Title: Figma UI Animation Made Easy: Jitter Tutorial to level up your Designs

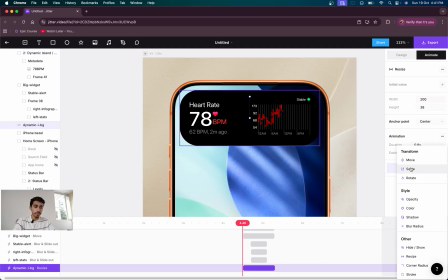32:58 So we'll just add a move transition as well. Okay, we'll just reduce the time duration,
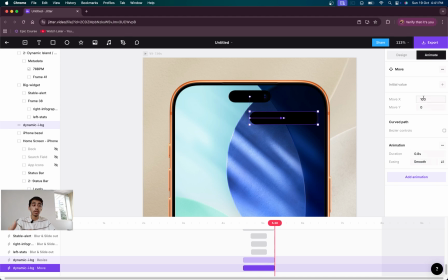33:06 and we'll have it move not on the x-axis but on the y-axis on a negative of 40. Even if we are wrong, it's okay because we can just drag it up, and the camera cutout will be hidden, but that's okay.
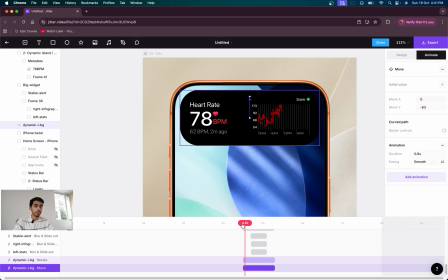33:22 Let's see how that looks. Nah, the blur in is not that good.
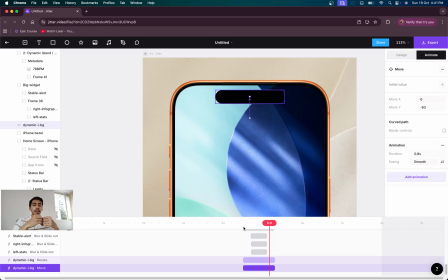33:29 We will add a slide out as well, okay guys, because the blur in is blurring at the very end of the animation and not at the start, so that's not what we want.
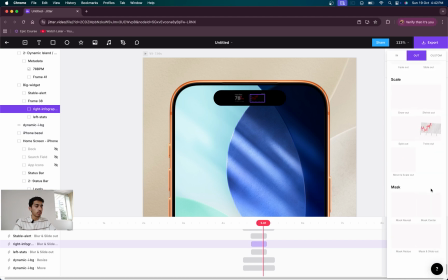33:39 So we'll go on to our right infographics, new animation, slide out or mask out, mask and slide out. Let's say set that to top.
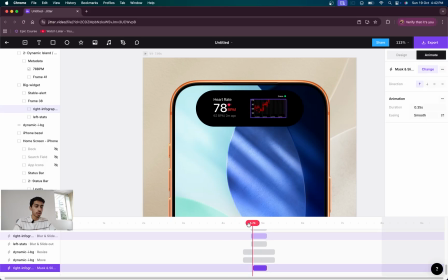33:52 We'll match the duration with the previous one so that it does not look as if it's something different.
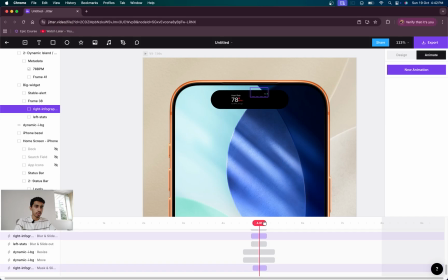33:59 Yeah, that was better, See, if you stop at this frame, you can see that you can still see the 78 BPM, but you cannot see the graphs because the graphs has been masked out.
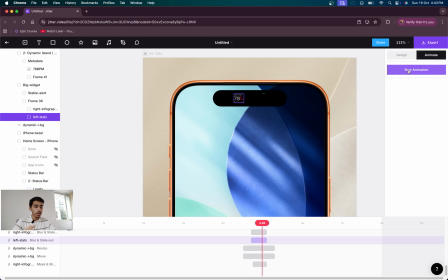34:13 So that's what we will do for the right column as well. We'll just have those guys mask out. Now we will select the left stats column, select new animation, out,
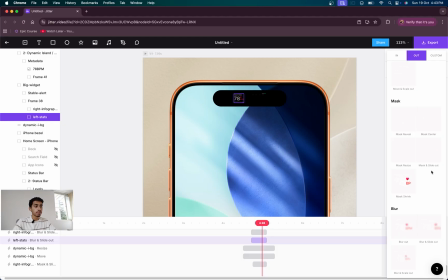34:30 mask and slide out. Go up, not down.
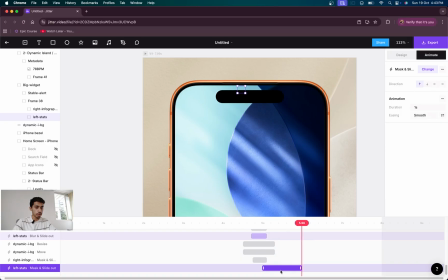34:38 Take it behind.
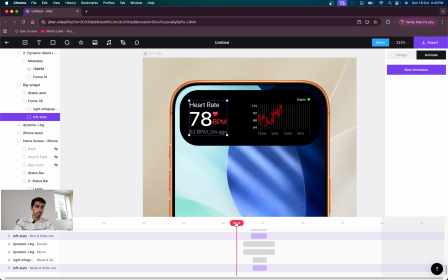Now as these things are going away, we need a little dynamic island as well, because it compresses into that. And we even need a date and time. The time date is not there, but the time, battery, and Wi-Fi, where those guys,
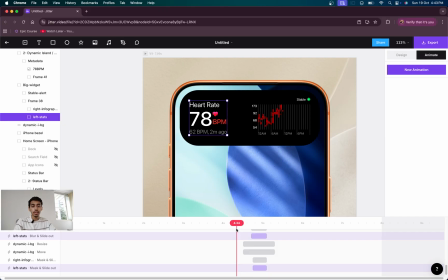35:04 we had sadly kicked them out of the phone, so we'll include them again.
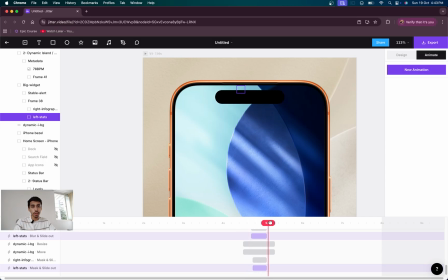35:09 Remember, we duplicated them at the start, the 2 status bar and 2 dynamic island. We'll be using them right now. So we'll head on to the 2 status bar and see. At the beginning we had set a hide keyframe so that these guys do not come into picture.
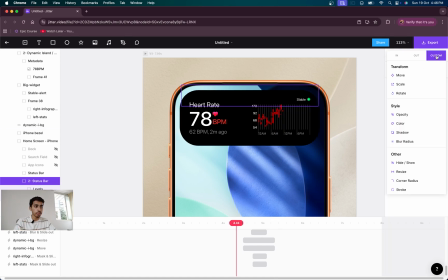35:23 Now we will clear that keyframe by going to new animation, custom, and hide show.
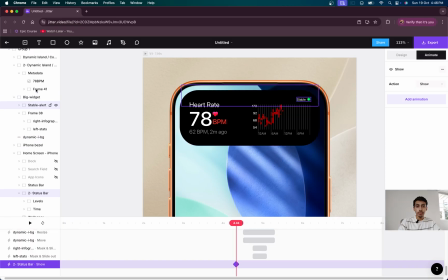35:30 This time the action will be show. So at the we'll even add the second dynamic island, this guy. New animation, custom, hide show. We want it to appear again, right?
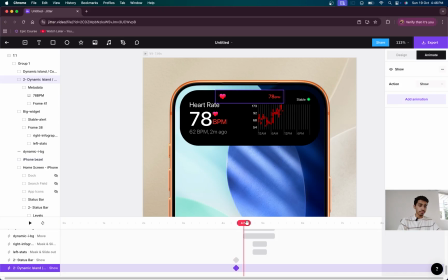35:45 Ta-da. But not right now, so we will work on that. We'll drag the timeline ahead.
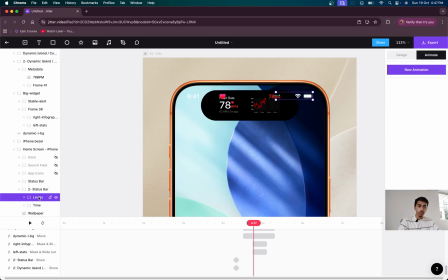35:50 Go on to the second status bar. Select one of the layers, like the levels or the time.
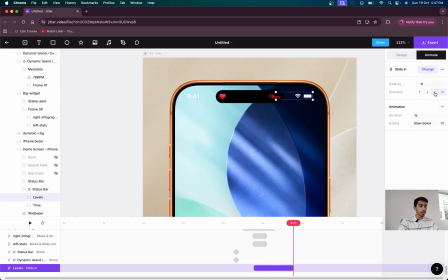35:56 First, I'll take the levels. I'll take new animation and I have them slide in, just like we slid them out. Cool. Make it shorter,
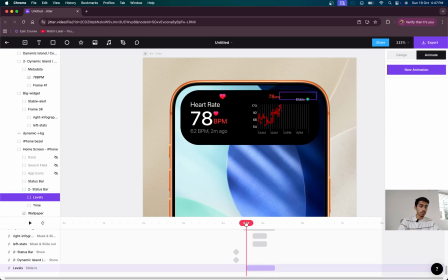36:11 because people have the attention span of a goldfish.
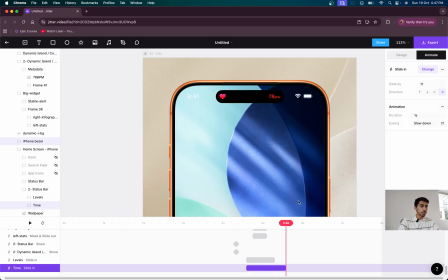36:14 Now we will go to time. Again, new animation, slide in, reduce the duration. The next thing that you want is, as you can see, the smaller dynamic island is just pops in, right?
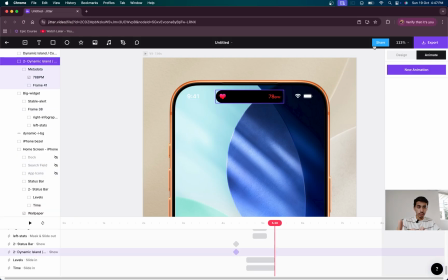36:26 We need it to blur in as well. So we'll head on to the second dynamic island and we will have it blur in from the bottom. New animation in, this one's quite easy, blur and slide in.
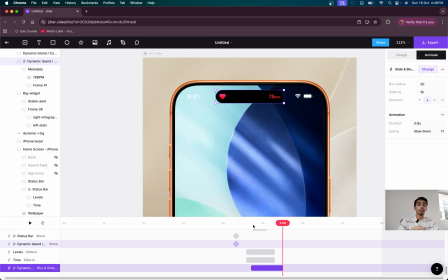36:42 Okay, my bad guys, I had it go from the top to the bottom instead of the bottom to the top. We want it to go up like this. Yeah, cool.
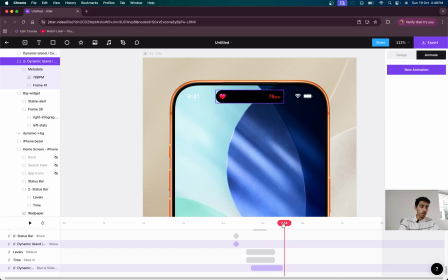37:00 How did that look? It looks good. Now we'll add some pulse to our heart again.